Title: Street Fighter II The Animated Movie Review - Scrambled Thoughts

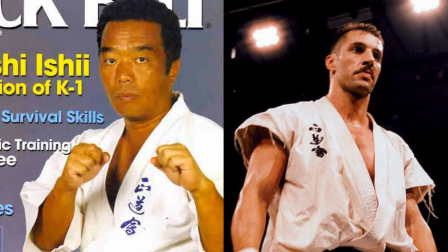Which is no mistake, because the fights in Street Fighter 2 were choreographed by K1 founder Kazuyoshi Ishii and champion kickboxer Andy Hug.
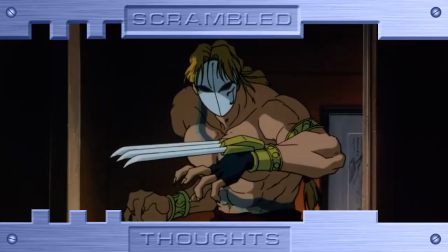The best example of the full-contact style of Street Fighter II is seen in the fight with Chun-Li and Vega.
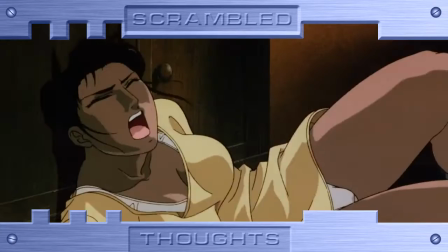Taking the aggressive style of Hug, Sugi manages to turn Chun-Li vs Vega into a bloody, no-holds-barred brawl.
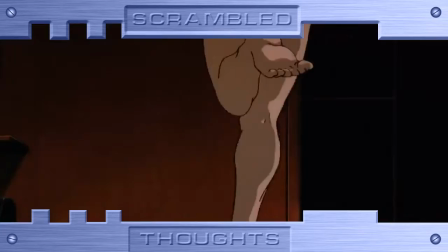I've seen Chun-Li and Vega fight plenty of times in the game, but this fight is brutal. It hurts to watch.
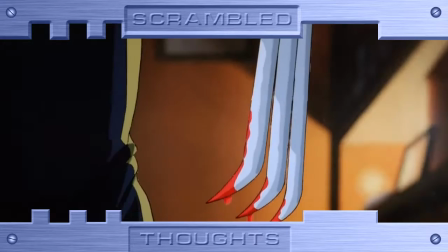The fight is the centerpiece of this movie,
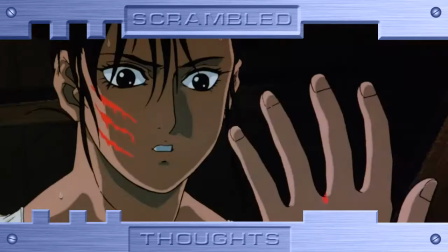and it really channels the energy of a real-life kickboxing match. every punch is vicious and Vega's claws have never been deadlier.
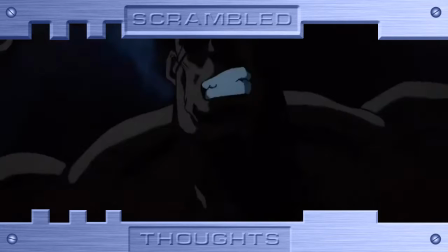It's also worth mentioning the opening fight between Ryu and Sagat.
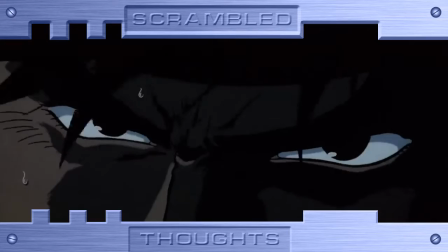This fight isn't as technically proficient as Chumlee vs Vega but this fight isn't about that it's about the mood.
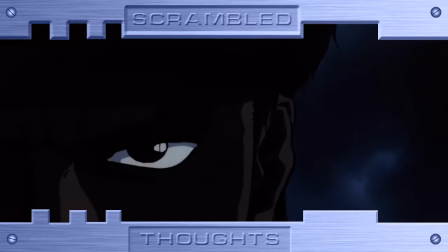Similar to what Gareth Evans would do 20 years later with the raid, the Ryu vs Sagat fight is all about setting up atmosphere and the mindset of the fighter.
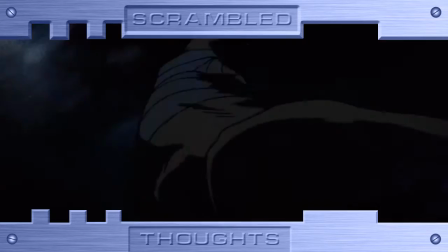The camera pans and fades in and out letting the viewer feel the anticipation of the fighters.
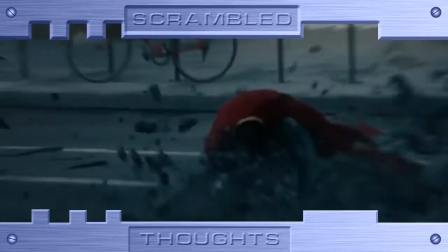You see, some directors think a good fight is all about hitting each other and smashing into stuff,
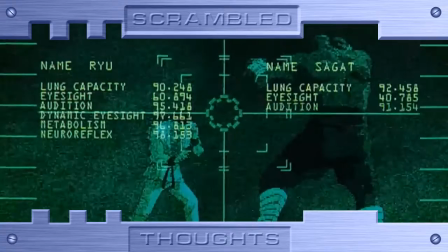but other, more considerate directors know that when two characters of equal ability are facing off with each other,
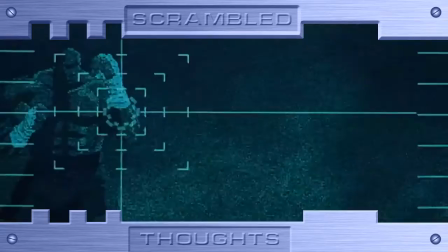the fight will not be a wall-to-wall slobber knocker, it'll be slow and calculated.
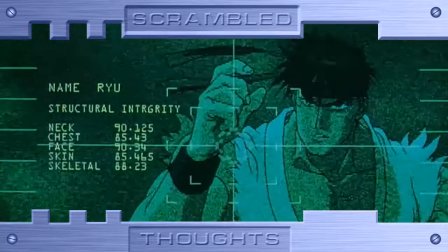It's like a chess game. Each one can knock the other out with one move, so they have to consider each move carefully.
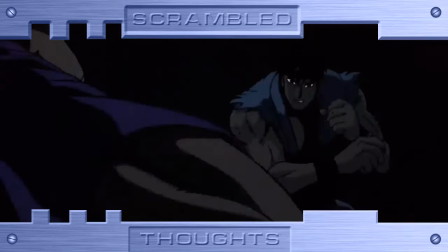Finally, both fighters wait slowly for their opening, and make each strike quick and deliberate.
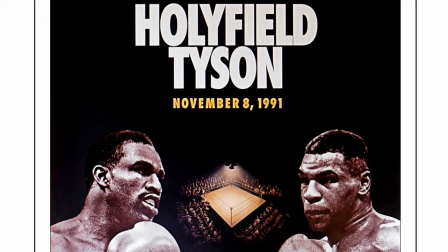We may have missed out on Tyson vs Holyfield in the early 90s, but this fight more than makes up for it.
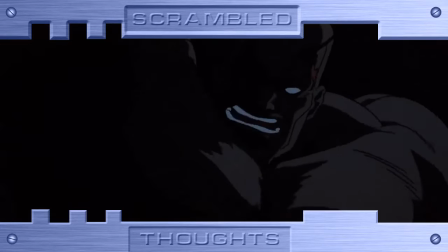Adding to the tension in this scene is the soundtrack composed by Tetsuya Komuro. The simple guitar riff is very cool, and definitely gets your blood pumping for the rest of the movie.
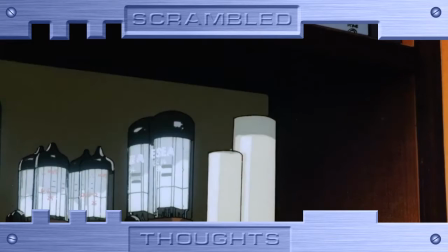Although his music does kind of fall flat as the movie goes on, maybe it's because I didn't grow up in Japan, but the J-Rock, J-Pop songs don't always seem to fit.
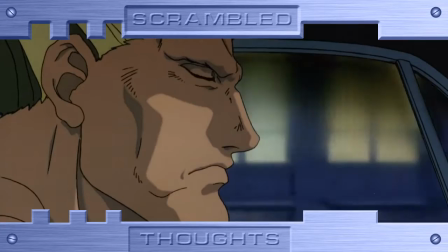It might be because I'm a stupid American, but as far as I'm concerned, the dubbed version with the grunge soundtrack is light years ahead of the Japanese version.
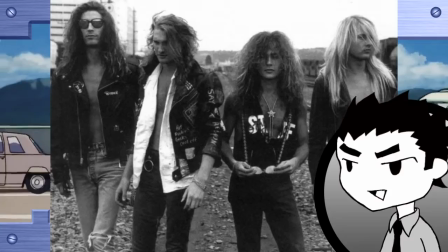I love when the movie cuts to Seattle and Silverchair starts playing. Actually, it would make more sense for Allison Chang to start playing, being that they're from Seattle.
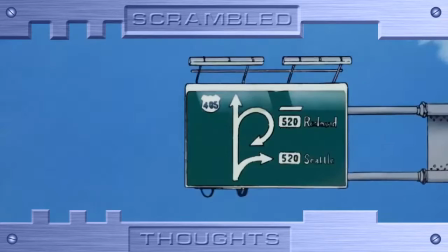The grunge music really gives the film a sense of time and place that's missing in the Japanese version.
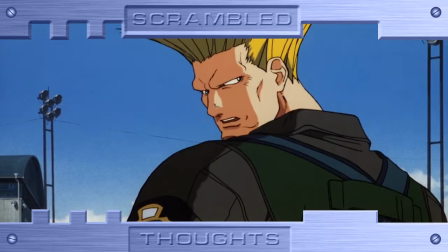Overall, I think the American cast does a better job with the characters than the Japanese cast.
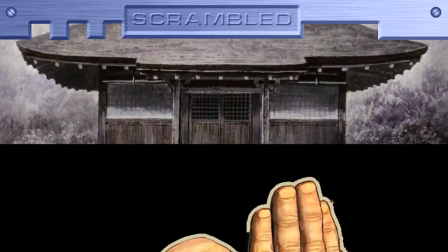Blasphemous, I know. A good example is Gokun, Kenan Ryu's master. In the Japanese version, he sounds frail and weak. The American one has a strong and commanding voice. As he should, he trained two of the greatest fighters in the world.
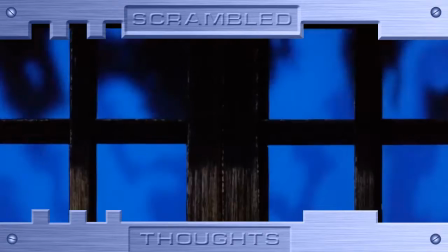He also says cool shit like, Ken, what do you see beyond your fist?
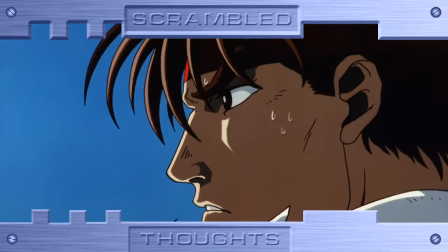I also like American Ryu. He sounds like what Ryu should sound like. I don't know what's going on with Japanese Ryu.
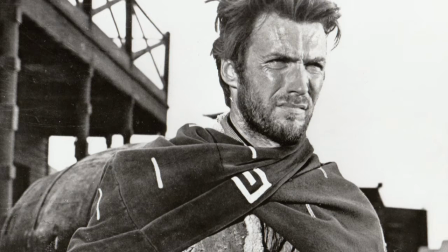The voice actor Kojiro Shimizu is doing some weird Clint Eastwood whisper thing that doesn't really work.
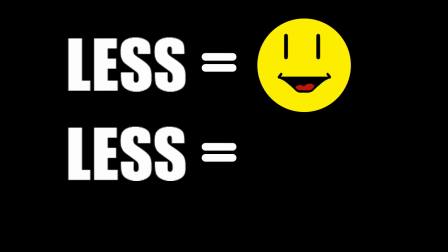You know, sometimes less is more, and other times less is... less. Okay, I know what you're saying. But Paul, what about the story? Alright, let's talk about the story. Spoiler warnings for anyone who cares, because I know how sensitive people can be with plot details.
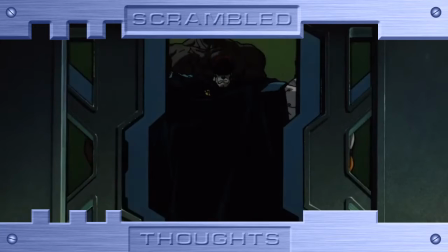Fucking people with their spoilers. The movie's been out for 20 years! The story is definitely the weakest part of the film, but it's also the weakest part of the game.
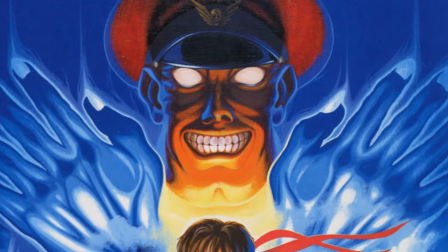Actually, I don't think the plot is all that bad, and they do a good job of making sense of the game's story.
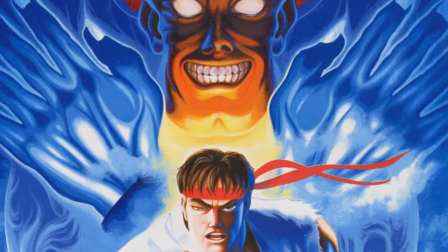The story to the Street Fighter 2 video game is basically M. Bison holds a tournament called the World Warrior Tournament and fighters from around the world enter.
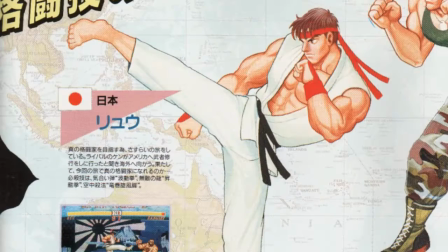That's it. Every character has different motivations for entering the tournament. Like Ryu wants to be a better fighter, Chun-Li wants revenge, Guile wants revenge, Ken wants to fight Ryu.
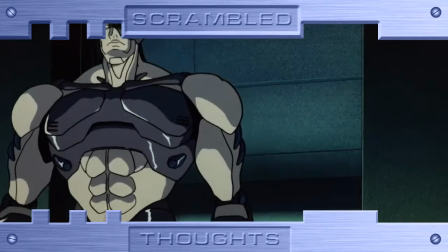There's no big thing pushing the story forward like Mortal Kombat. The movie takes all character motivation from the games but removes the World Warrior Tournament.
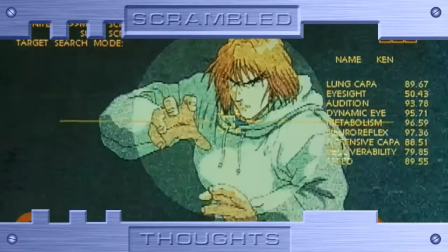now Bison has sent monitor cyborgs all over the world to collect fighters and their data so he can use them in his psycho
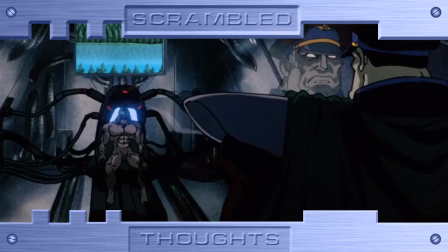experiments to become a stronger fighter and ultimately take over the world.
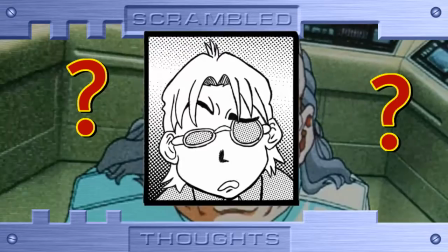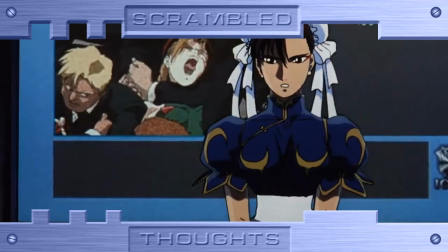It's fucking ridiculous.
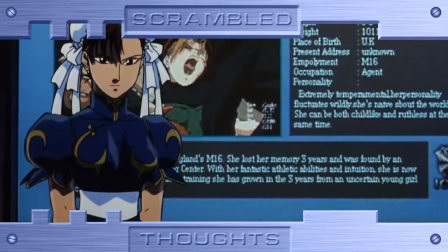But the story exists as a way to set up the action. Things only happen so characters can start fighting.
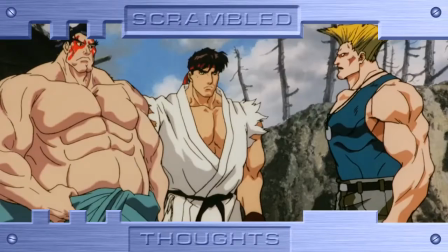This is a touchstone of martial arts films. Also, with the amount of characters in Super Street Fighter 2,
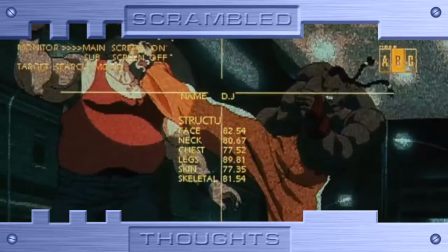the film does a good job of introducing them all, keeping them all relevant to the plot, and giving them all a moment to shine.
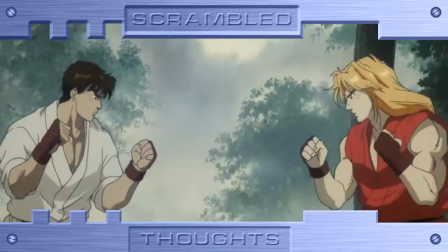Front and center is the relationship between Ken and Ryu, as it should be,
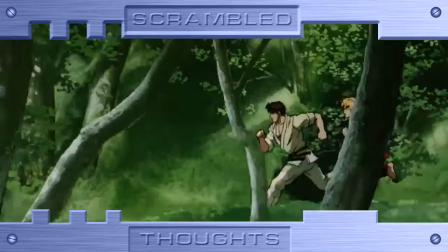given that they are the heart and soul of the Street Fighter series and the heart and soul of this film.
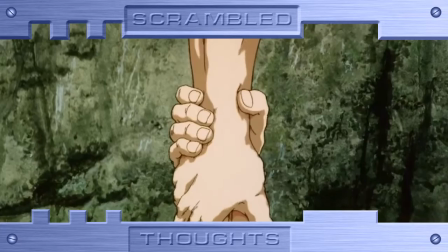Dramatically, the Ryu and Ken flashback scenes are the best in the film.
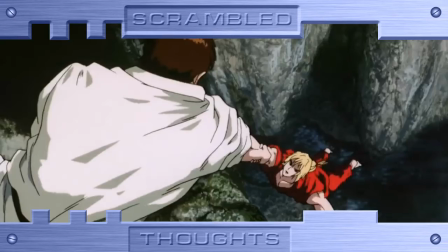Both the American and Japanese actors do a great job of imbuing their characters with nuance and subtle emotions.
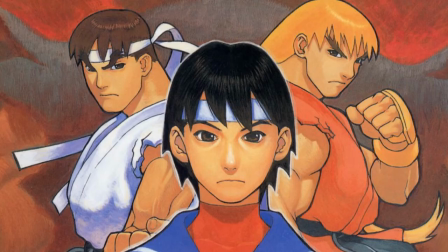And if that isn't enough, if it wasn't for these scenes, we wouldn't have Street Fighter Alpha.
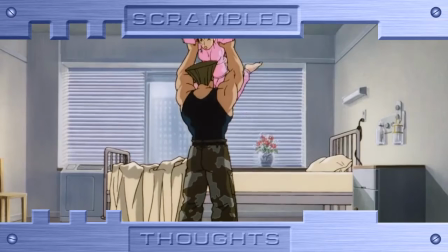The movie also explores the relationship between Guile and Chun-Li, which I liked and I wish there was more of.
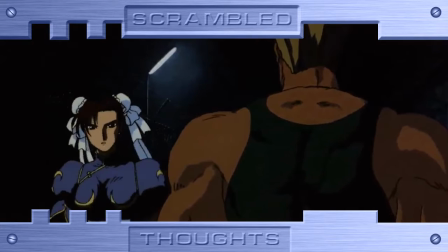They kind of have a mismatch buddy cop thing going on. I wish they would give them a spin-off. I don't know why, but a action rom-com with Guile and Chun-Li He sounds fucking amazing.
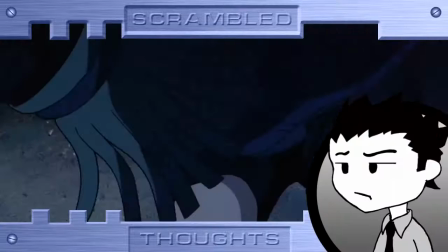Now, there are plenty of plot holes and things that don't add up. Like, why are T-Hawk and Ken fighting in this warehouse?
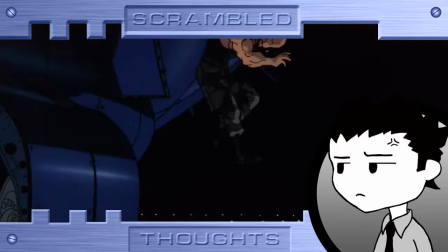Was Ken just hanging out there and T-Hawk showed up? How will collecting the fight data from Street Fighters help Bison to take over the world?
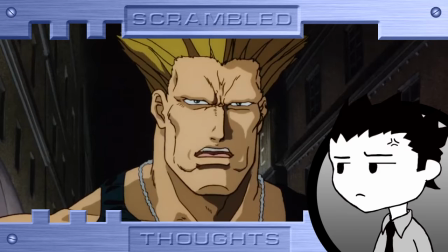Why did Guile and Chun-Li get into a plane to tell DJ Bison is watching him?
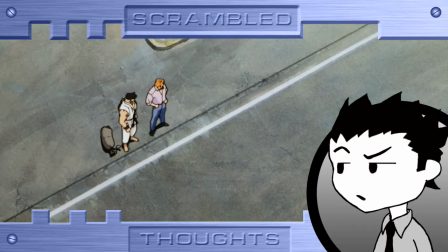They don't have phones? What the hell happened to Sagat? Did he kill Kami? If Ryu and Ken were fighting bison near the Laotian border, how did Eliza pick up Ken? Did she drive from Seattle to Laos? Why is bison in that truck? Why the fuck is Gandhi in this movie? If you're one of those people asking these questions, you are missing the point. The plot doesn't matter. The action is what's important. Now, someone once begged the question, If all you wanted from a Street Fighter movie was awesome fight scenes, then why not just play the video game? Okay, dude, here is my answer.
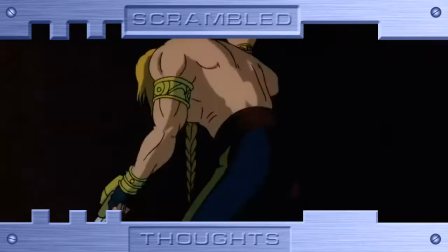This is not equal to this.
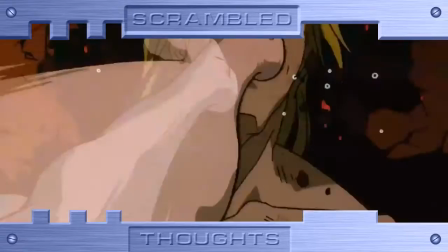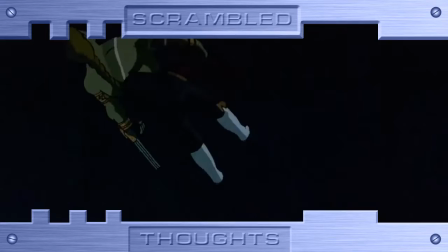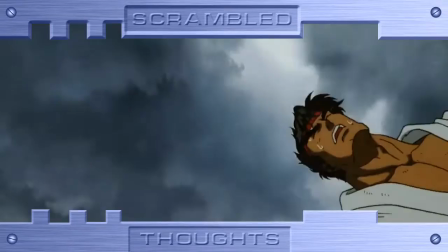And this is not equal to this.
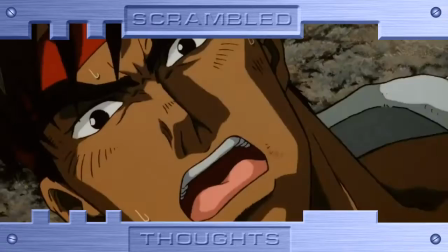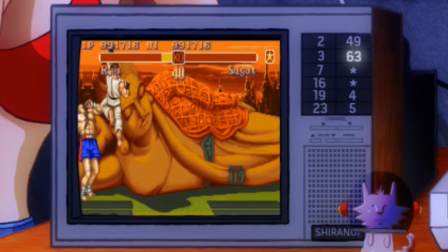And this is not equal to this.
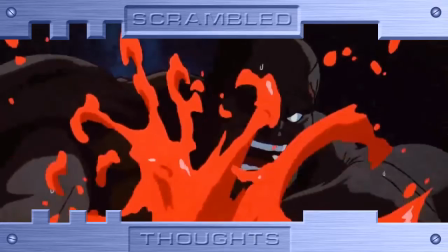Action in games and action in film is enjoyed differently. Action in games is about participation. Action in film is about spectacle. By that logic...
If all you wanted from a Street Fighter movie was awesome fight scenes, then why not just play the video game?
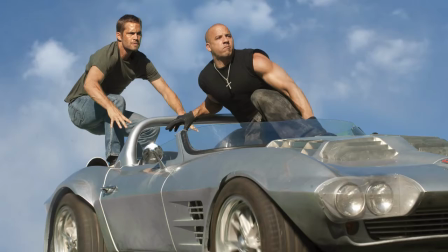By your logic, there's no point in watching the Fast and the Furious movies because you could always just play the Need for Speed.
At least that way you don't have to be assaulted by Korn at the end of it. Yeesh!
What the fuck is wrong with Korn? What kind of shit are you listening to? Another interesting thing worth mentioning is the different versions of the film that exist.
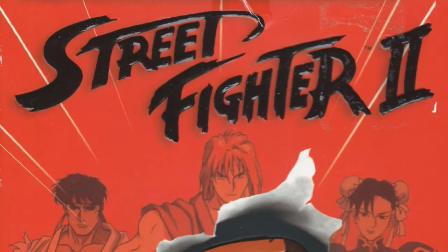The copy that I have is the 2006 DVD release by Manga Entertainment.
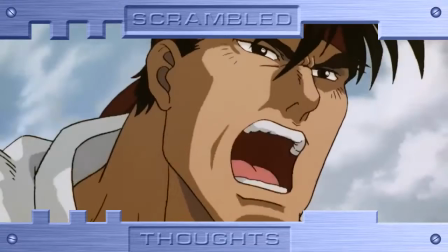It contains the original uncut Japanese version, as well as a slightly cut, three minutes shorter English version. From what I understand, the English version cuts some language, shortens the intro, and takes out chunks of the Chun-Li shower scene. Since we're on the topic, let's talk about the Chun-Li shower scene. Some people call it gratuitous and unnecessary, but I like it, and it's one of my favorite parts of the film. and not just for the obvious reasons.
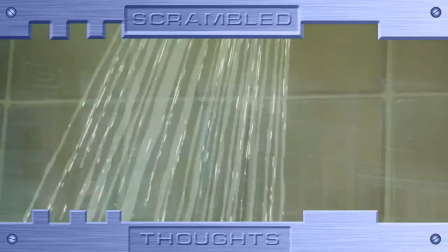I like it for obvious reasons. Going back to atmosphere and tone, the tranquility of this scene is meant to juxtapose the future fight with Vega.
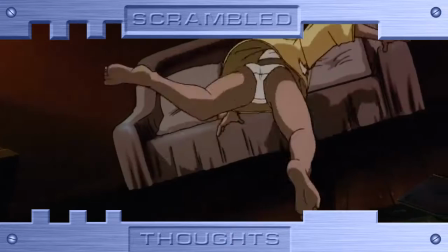Sugi is giving you some quiet breathing room and lulling you into a false sense of security.
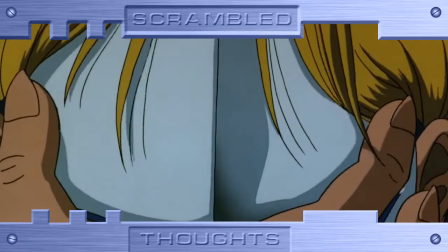Because in a couple of minutes, shit is about to get real. Like a magic trick, this is what good filmmaking does.
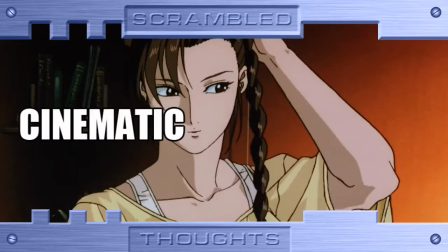It draws your attention to one area as it sets up the action in another area. You can call it cinematic sleight of hand. Also, pubes!